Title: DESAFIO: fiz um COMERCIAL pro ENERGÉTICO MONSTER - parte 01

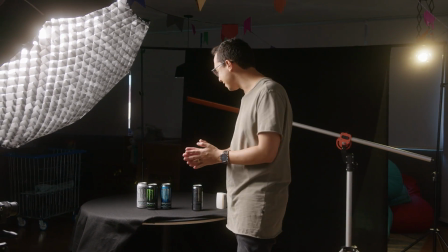A gente vai ter que ver isso depois que tiver gravado. Inclusive, sobre gravação, o que eu tô usando? Nossa Sony A7S II, tá? Velhinha de guerra, porém, ainda tá aqui no strings Vou gravar tudo em 60 FPS pra eu poder ter o máximo de possibilidade possível Se eu quiser fazer slow depois,
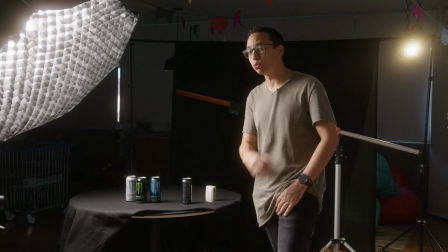se eu quiser fazer time remapping Eu tava até pensando aqui, quebrando a cabeça Se eu faria tudo um movimento na mão ou se eu colocaria no tripé E eu optei pelo tripé justamente porque a gente tá pensando em fazer muita coisa na pós como vai envolver tracking, vai envolver rotoscopia, cara, quanto mais estável a câmera, melhor.
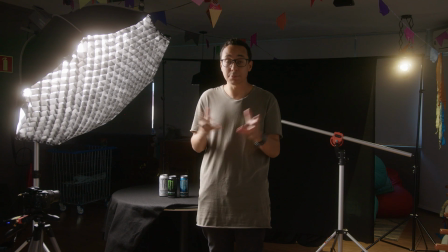Mas enfim, são poucos takes que a gente vai fazer, nada muito complexo, mas eles precisam dar opções pra gente na hora da pós, pra gente conseguir construir um vídeo que fique legal.
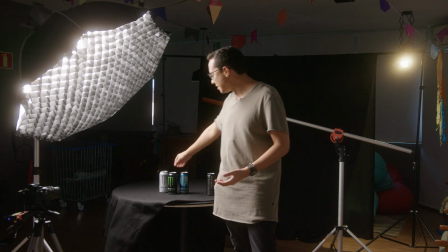Então, vamos começar a colocar a mão na massa aqui. Primeiro, os takes de detalhe dessa lata aqui, que é a lata principal, e depois eu vou começar a incluir as outras latas,
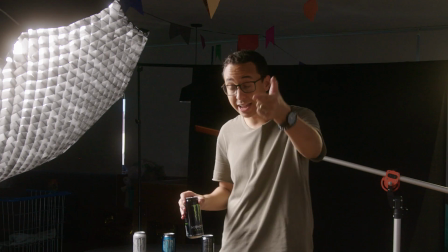fazer algumas outras montagens aqui do cenário, pensando naquelas cenas que a gente projetou lá na etapa inicial,
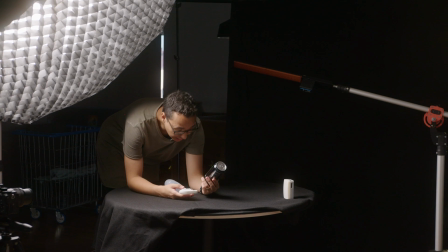tá? Então, bora lá. Gente, a primeira coisa que eu vou fazer aqui, eu preciso que essa lata aqui, ela passe uma sensação de que ela tá gelada.
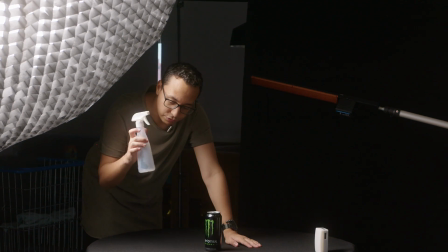E ela definitivamente não tá gelada, ela tá quente pra caramba, né? Então o que eu fiz? Eu peguei e fiz uma mistura de água com glicerina aqui e vou espirrar isso na lata.
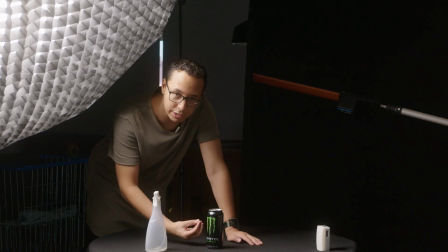Tá, Matheus? Mas pra que a glicerina? Justamente pra que a água não fique escorrendo. Se fosse água pura, eu ia jogar a água aqui e ela ia só escorrer.
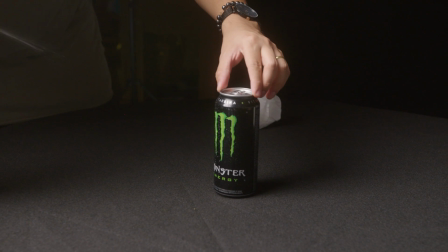A glicerina ajuda a dar uma seguradinha, tá? Então, saiu um pouquinho branco, na verdade, né?
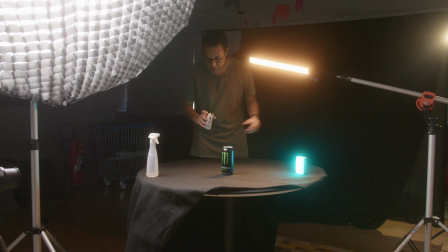Vou pôr isso aqui em cima, que eu quero que fique só na frente da lata. Ligar o comprinho aqui. E esse MC, eu vou pôr, ó, já tá até no verdinho da marca.
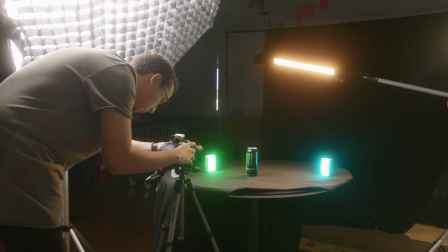Vamos ver se de repente aqui do lado... Eu vou ter que usar o ISO bem alto aqui, principalmente porque eu vou gravar aqui em S-Log, pra ter bastante espaço na posse. E o ISO mínimo do S-Log é 1.600, então a gente tem que se adequar pra isso.
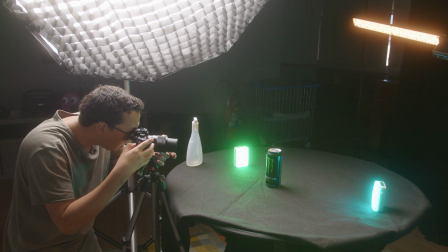Tá aí, aqui gostei desse primeiro quadro, vou dar um rec aqui pra gente ter alguns segundos.
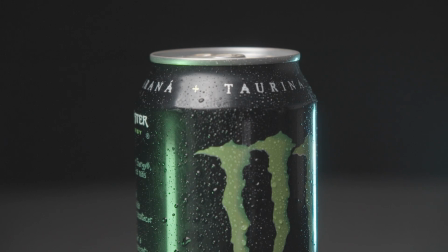Eu queria ver se alguma gotinha dava uma escorridinha nessa lata aqui, ia ser bem legal.
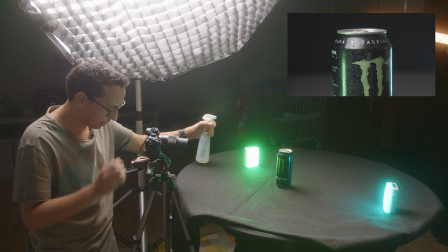Falei, né, de colocar a glicerina pra água não escorrer e agora eu quero uma gota que escorra. Quero ver se isso vai ser possível, vou jogar um pouquinho mais de glicerina aqui.
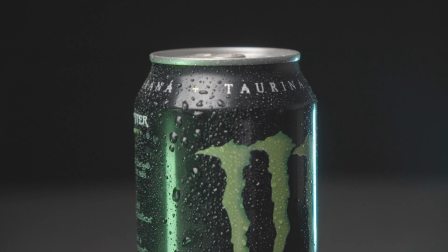Vamos ver. Ah, aqui ó, gotinhas maiores começando a escorrer. Agora sim, ó. Outra coisa que eu acho que dá pra gente aproveitar aqui, dá pra ir girando ela, ó.
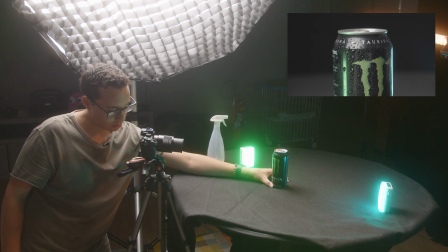Dá até pra fazer com a mão aqui mesmo, aproveitar aqui pra ir, ó. Girando essa lata Como se fosse um... Como se eu tivesse aquela bailarina Mas como a gente não tem, a gente usa a mão mesmo É importante a gente pegar essa parte aqui Do rótulo embaixo também Só que aqui
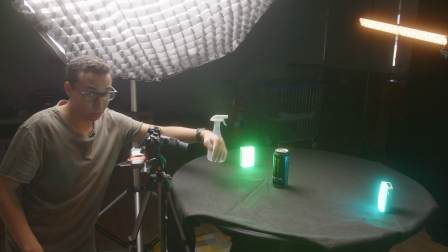não vai ficar um take legal Porque vai mostrar muito no ângulo de cima pra baixo Tem que subir essa câmera aqui
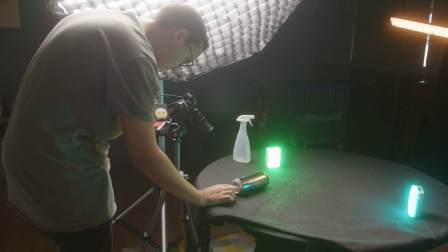pra fazer a lata Meio deitada Dá até pra fazer ela vir rolando aqui assim Vai ficar um take legal
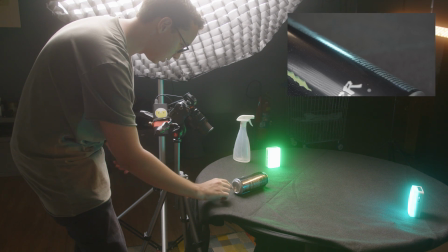Vai dar uma secadinha ali Mas não tem problema
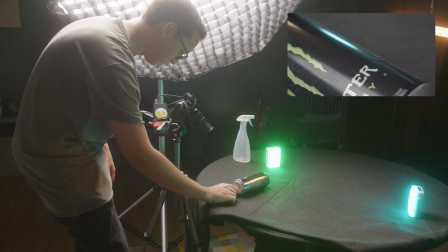Mais ou menos aqui assim Opa, vou fazer de novo,
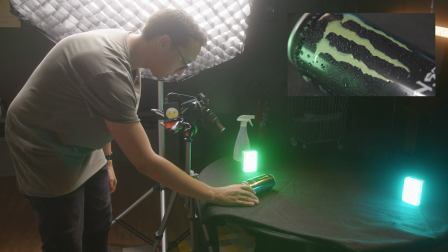vai dar até para a gente fazer isso aqui se a gente quiser, a gente tem mais uma opção também.
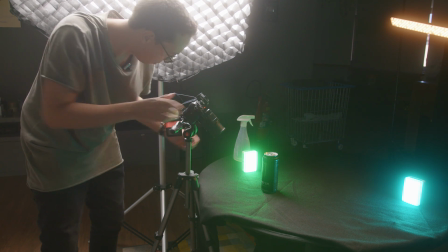Último detalhezinho dessa lata aqui, que eu falei que eu não ia fazer, mas né, já estamos aqui, vamos aproveitar para brincar, para ter mais opções.
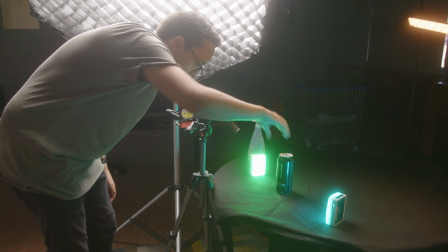E aí aqui o que eu vou fazer? Eu vou girar a lata aqui por cima para mostrar, para revelar esse texto do Monster.
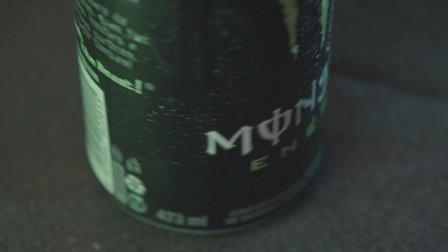Vê se está focado aqui direitinho, e se a gente consegue dar uma suavizada disso aqui depois na posse.
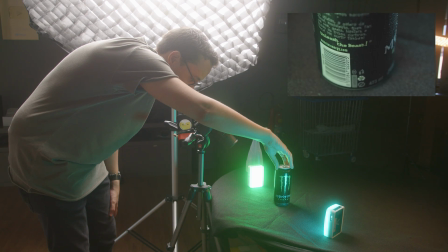Fazer mais rápido assim, ó E aí a gente faz um speed ramp depois Beleza,
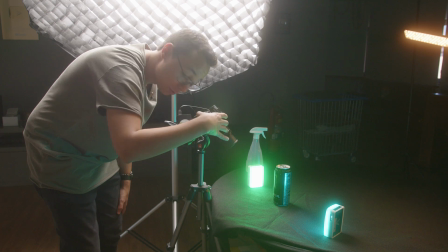tem várias opções aqui de movimento Se for usar o movimento, né, qualquer coisa Temos uma versão aqui salva sem o movimento também Beleza,
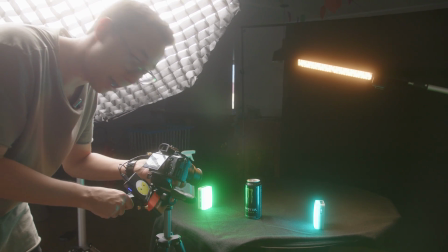eu vou fazer um takezinho dela sozinha em pé Porque até agora eu tenho ela fechada na parte de cima,
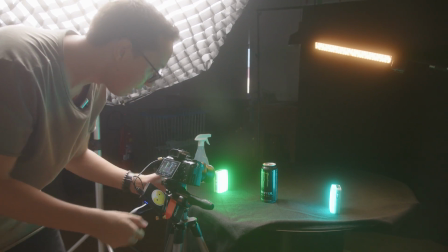ela fechada na parte de baixo E eu queria um dela sozinho E eu acho que eu vou até montar um esqueminha aqui Que fique legal pra de repente a gente brincar meio que com
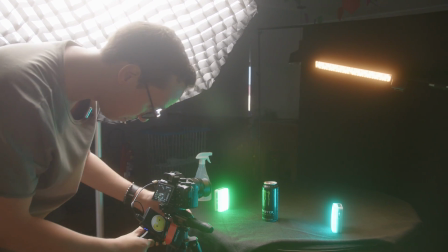um stop motionzinho De tipo as latas irem trocando ao longo do tempo Tô tentando ajustar aqui a posição da luz principal Porque o que que tá acontecendo?